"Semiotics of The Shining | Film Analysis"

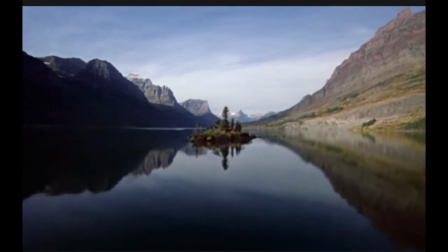[0:03]
Hi, I'm Andrew, and today I'm going to discuss the semiotics of Stanley Kubrick's 1980 horror film, The Shining.
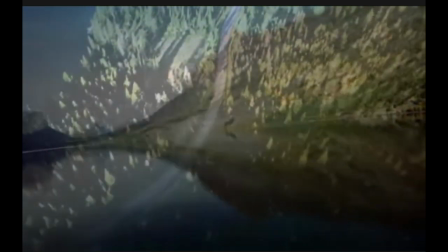[0:13]
In preparation of this discussion, I polled some friends on Facebook about their movie watching habits and got 163 responses.
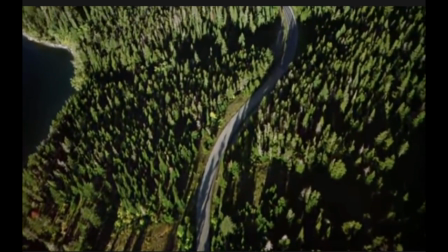[0:22]
These responses will come up as I discuss the film. Why The Shining?
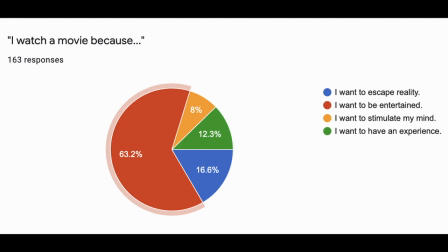[0:30]
Since I have a deep interest in film studies, I tend to view a film in an analytical way. However, this isn't the average viewer's experience. According to my poll, 63% of film viewers just want to be entertained.
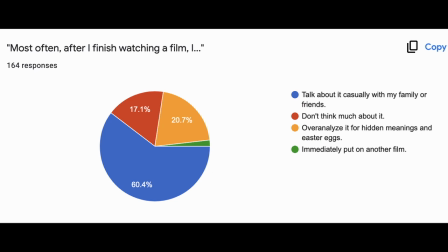[0:46]
When asked what their reaction to a film is, 20% say they analyze the film they watch. That's 1 in 5 people that actually consider what they just watched and what the filmmaker is trying to tell them,
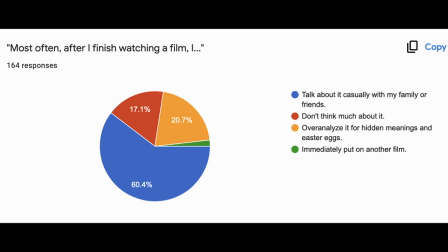[1:03]
while 17% say they don't actually think much about it.
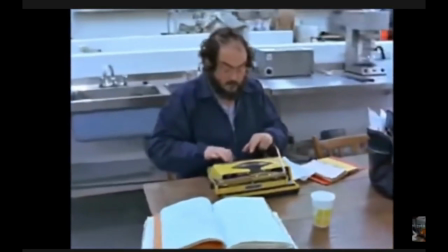[1:09]
Stanley Kubrick was not this viewer. He was known as a perfectionist.
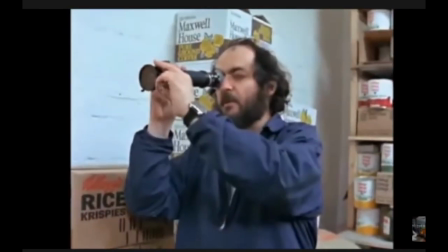[1:15]
He had a vision in mind for his film, and he would not let anything get in the way of making it a reality.
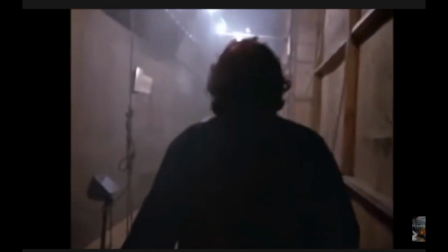[1:25]
The interior of the hotel was built specifically for the film.
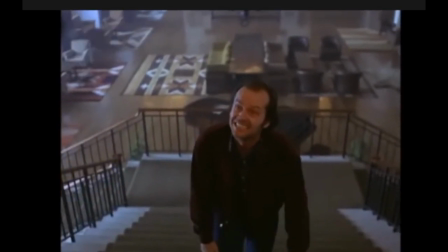[1:30]
The infamous scene where Jack Nicholson advances up the stairs towards a bat-wielding Shelley Duvall was shot
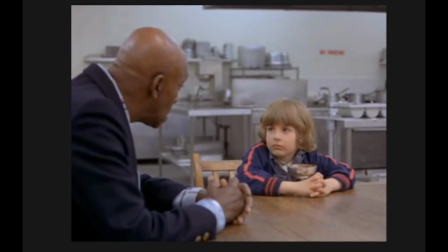[1:38]
127 times. And the scene where Danny is told what it means to shine was shot 148 times.
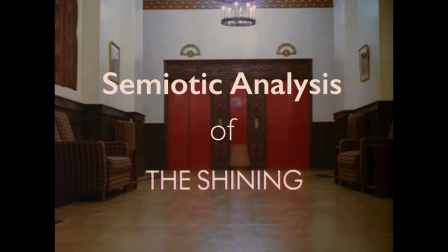[1:48]
With all of these things in mind, this is why The Shining makes a fantastic film to perform a semiotic analysis of.
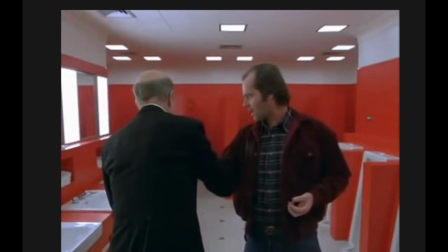[2:00]
When watching The Shining, one can't help but note the differences between it and a standard horror movie.
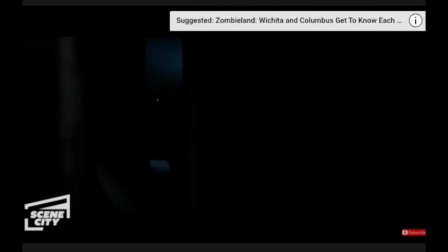[2:06]
The rule of thumb in horror is the less you see, the scarier it is. Horror movies are known to be dark and cramped,
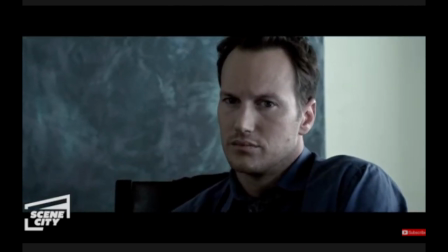[2:15]
with tight shots to keep the audience as confused as possible as to where they are and what's happening,
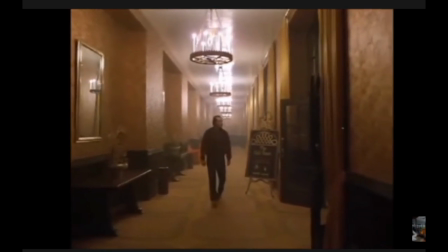[2:22]
which makes Stanley Kubrick's choice to shoot on a 16mm lens,
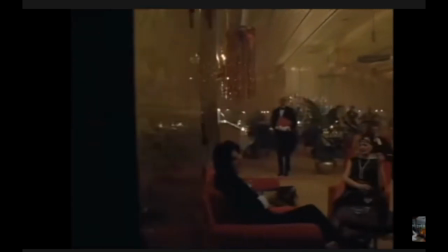[2:28]
or a wide-angle lens, all the more interesting.
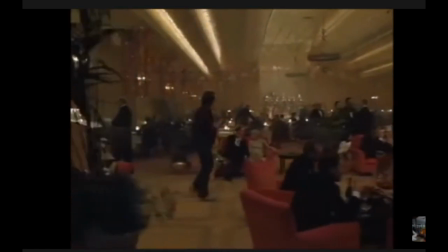[2:33]
This wide angle opens up the shot so that the audience really gets to understand the space.
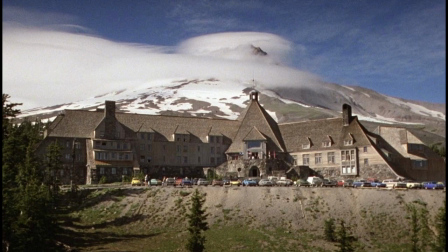[2:39]
The Overlook Hotel is massive, and the Torrances are all alone. The 16mm lens has another effect when used as a close-up camera.
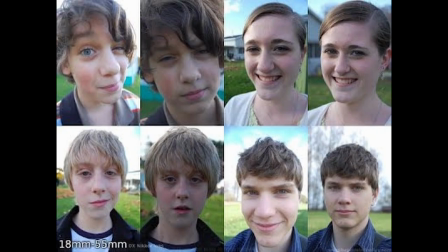[2:52]
It widens and distorts the features of the subject. This is in stark contrast to the standard 50mm lens used for close-ups,
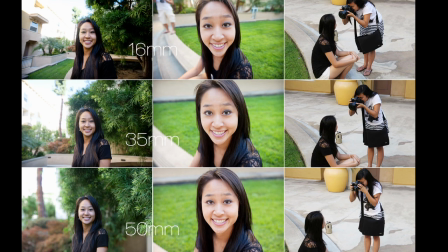[3:03]
which gives a natural and more beautiful view of the person.
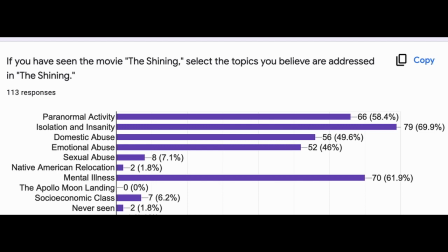[3:09]
By simply watching the film, one may end the film and be confused as to what they just watched. When I polled my audience, the vast majority of people believe the film is about isolation and insanity,
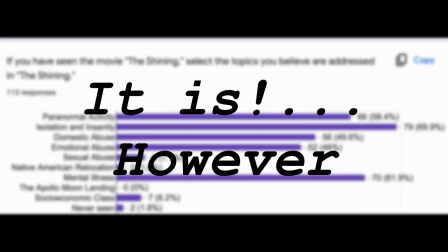[3:24]
which it is. However, films are never simply surface level.
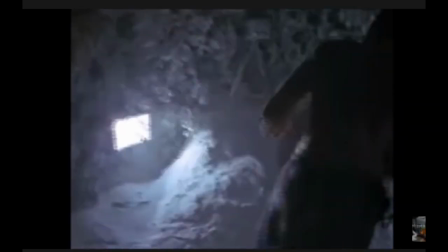[3:29]
There are often 2 or 3 other levels underneath it. There are many theories about what the second layer in The Shining is.
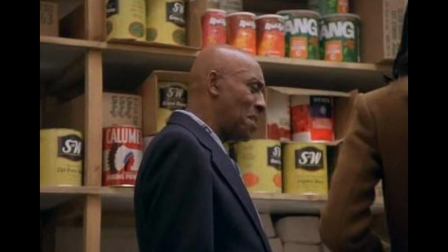[3:37]
Some believe it's about Native American relocation.
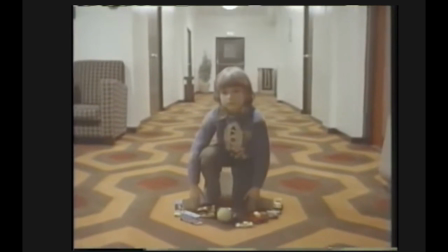[3:41]
Some believe it's a confession that Stanley Kubrick helped stage the Apollo moon landing.
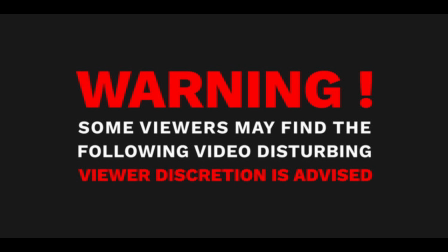[3:49]
However, what I'm going to posit through my analysis is that it's about abuse, specifically sexual abuse. I believe that if you use semiotic analysis, it becomes apparent that Jack Torrance sexually abuses his son Danny during the course of the film.
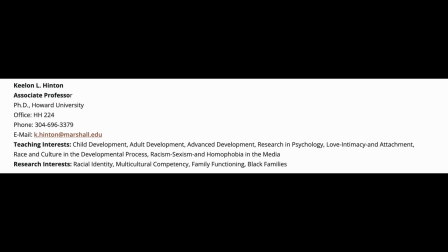[4:09]
I must preface that I am not the first person to posit this theory.